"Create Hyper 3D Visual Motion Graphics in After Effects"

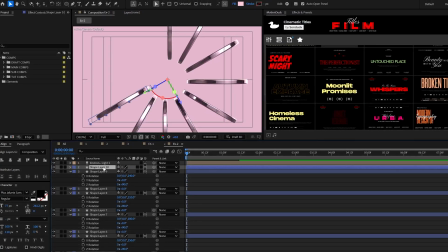4:09 Because the anchor point is centered, this allows us to rotate it just like this.
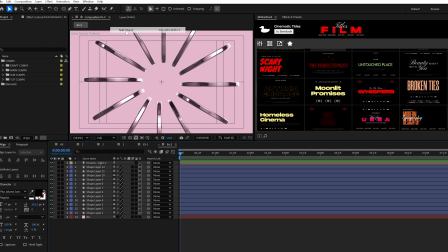4:14 So after some fast motion on my part, when you're ready to finish this off, create a null object, make it 3D, then parent all the layers to it.
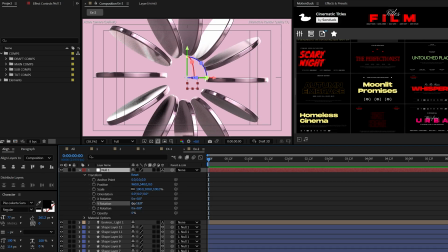4:23 You can use this null to slightly adjust the Y rotation and be sure to animate the Z rotation to spin this by.
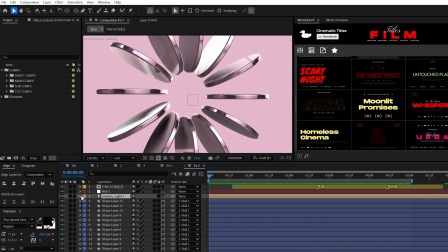4:31 And for another pro tip, you should always mess with the light's rotation values, animate them if you like,
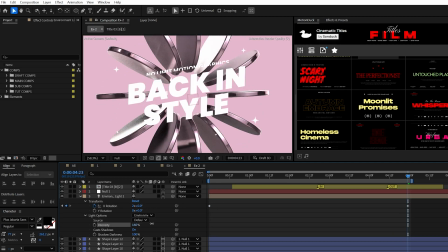4:37 and don't forget to dial in the light intensity to give you the style that you need.
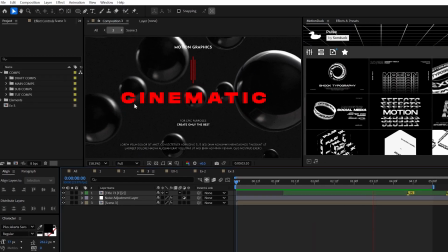4:42 Okay, we're on the last scene and one that has a lot of potential to create a variety of cinematic projects,
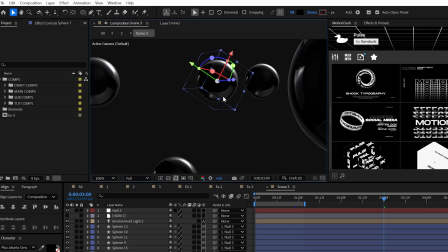4:49 a keyword that I pretty much abuse on this channel. Now, creating a sphere is different from other 3D objects. we also have to finesse After Effects to do it.
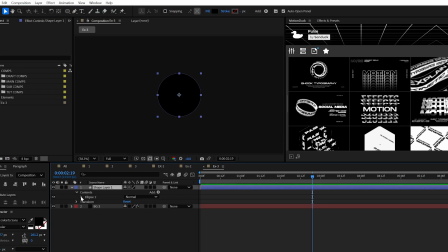4:58 So create a perfect circle with the ellipse tool. Then when ready, set the ellipse size to exactly 2.
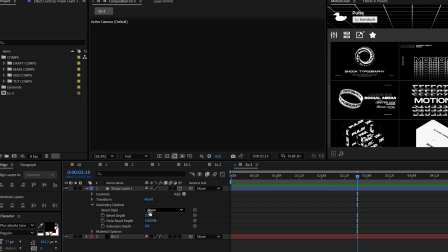5:05 Make it 3D, set the bevel style to convex, and type 100 for the bevel depth.
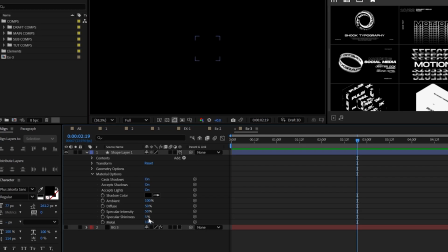5:12 Boom, done, sphere. For the material options, I would set the shininess to 100%, but this time, set the metal to 0%.
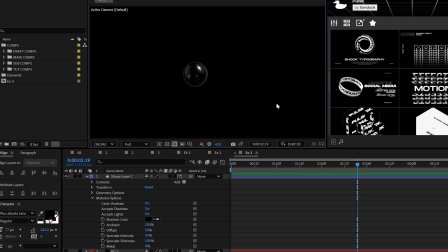5:20 It's important when you're working on 3D to mess around with both of these values, and yes, to the environment light, like always.
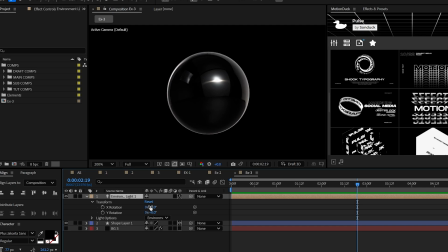5:27 And I'm not kidding about adjusting the light's rotation, because you can get some really cool looks when you do that. For this scene, it's all about duplicating the spheres, and instead of scaling them, use the Z position to make them bigger or smaller.
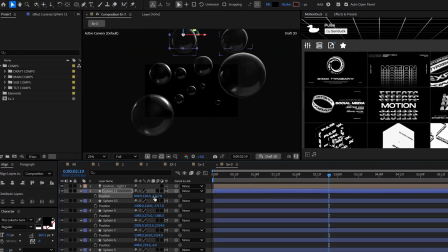5:41 This will create depth. So just create a bunch of copies and move them anywhere in your scene.
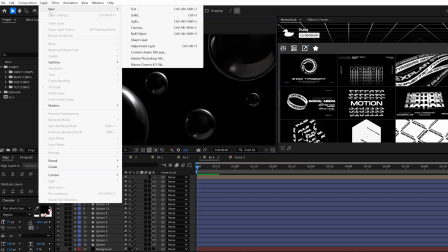5:46 And when you're done, create a null object, parent all the layers to it,
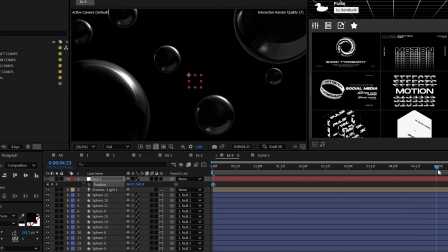5:51 and finish the animation before it starts by keyframing the position of the null.
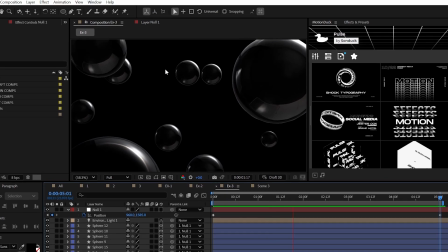5:56 And perfect, you have a full 3D scene in moments.
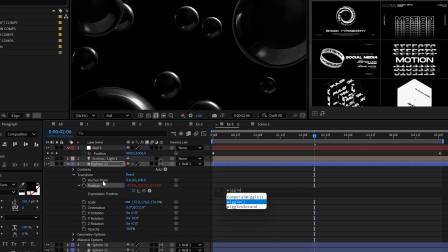6:00 And for another pro tip, you can add the wiggle expression to the position of the spheres to give you that extra movement.
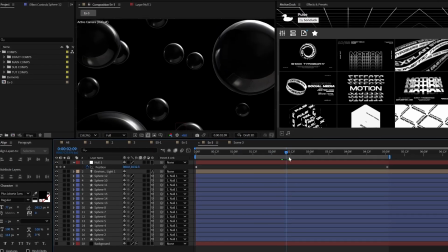6:07 However, if we want to make this really cinematic, we cannot live without depth of field.
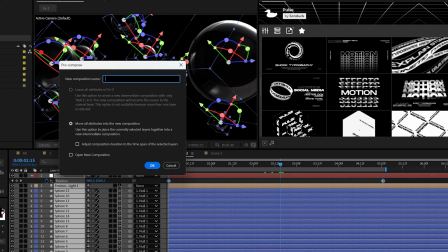6:13 So, pre-compose everything, name it the Roman Empire.
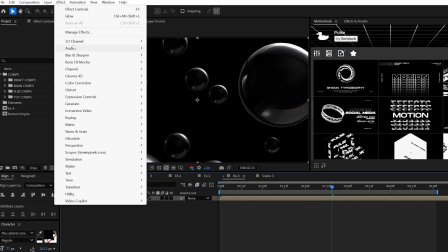6:18 Straight away, add the 3D channel extract effect,
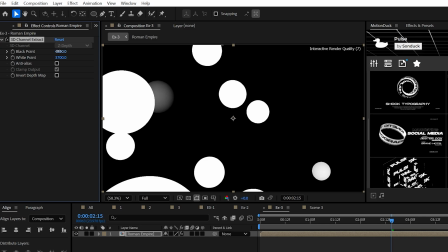6:22 and then you can use the black and white points to create a depth map, and then throw in the depth of field effect.
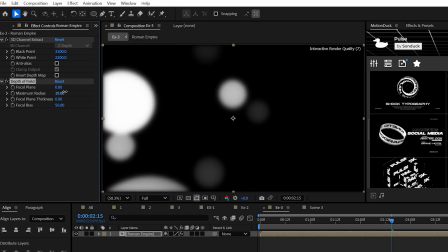6:29 Just increase the radius, and when you're done with these settings, duplicate this comp,
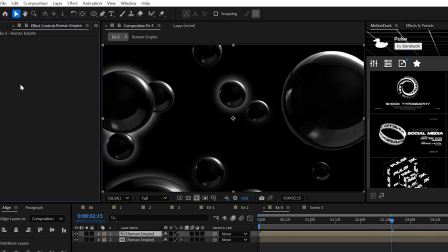6:34 delete the effects, and add the camera lens blur effect.
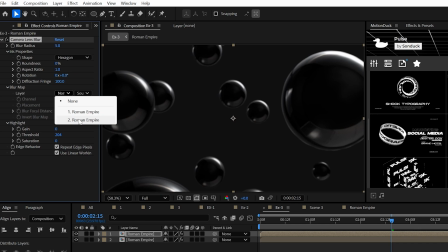6:39 Set the blur map to your bottom layer and select effects and mask.
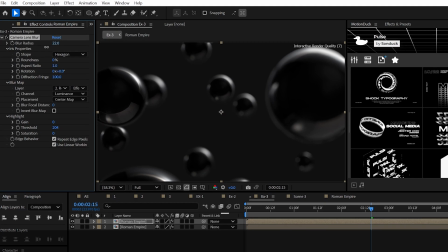6:44 Adjust the blur radius responsibly, subscribe, and always be creating.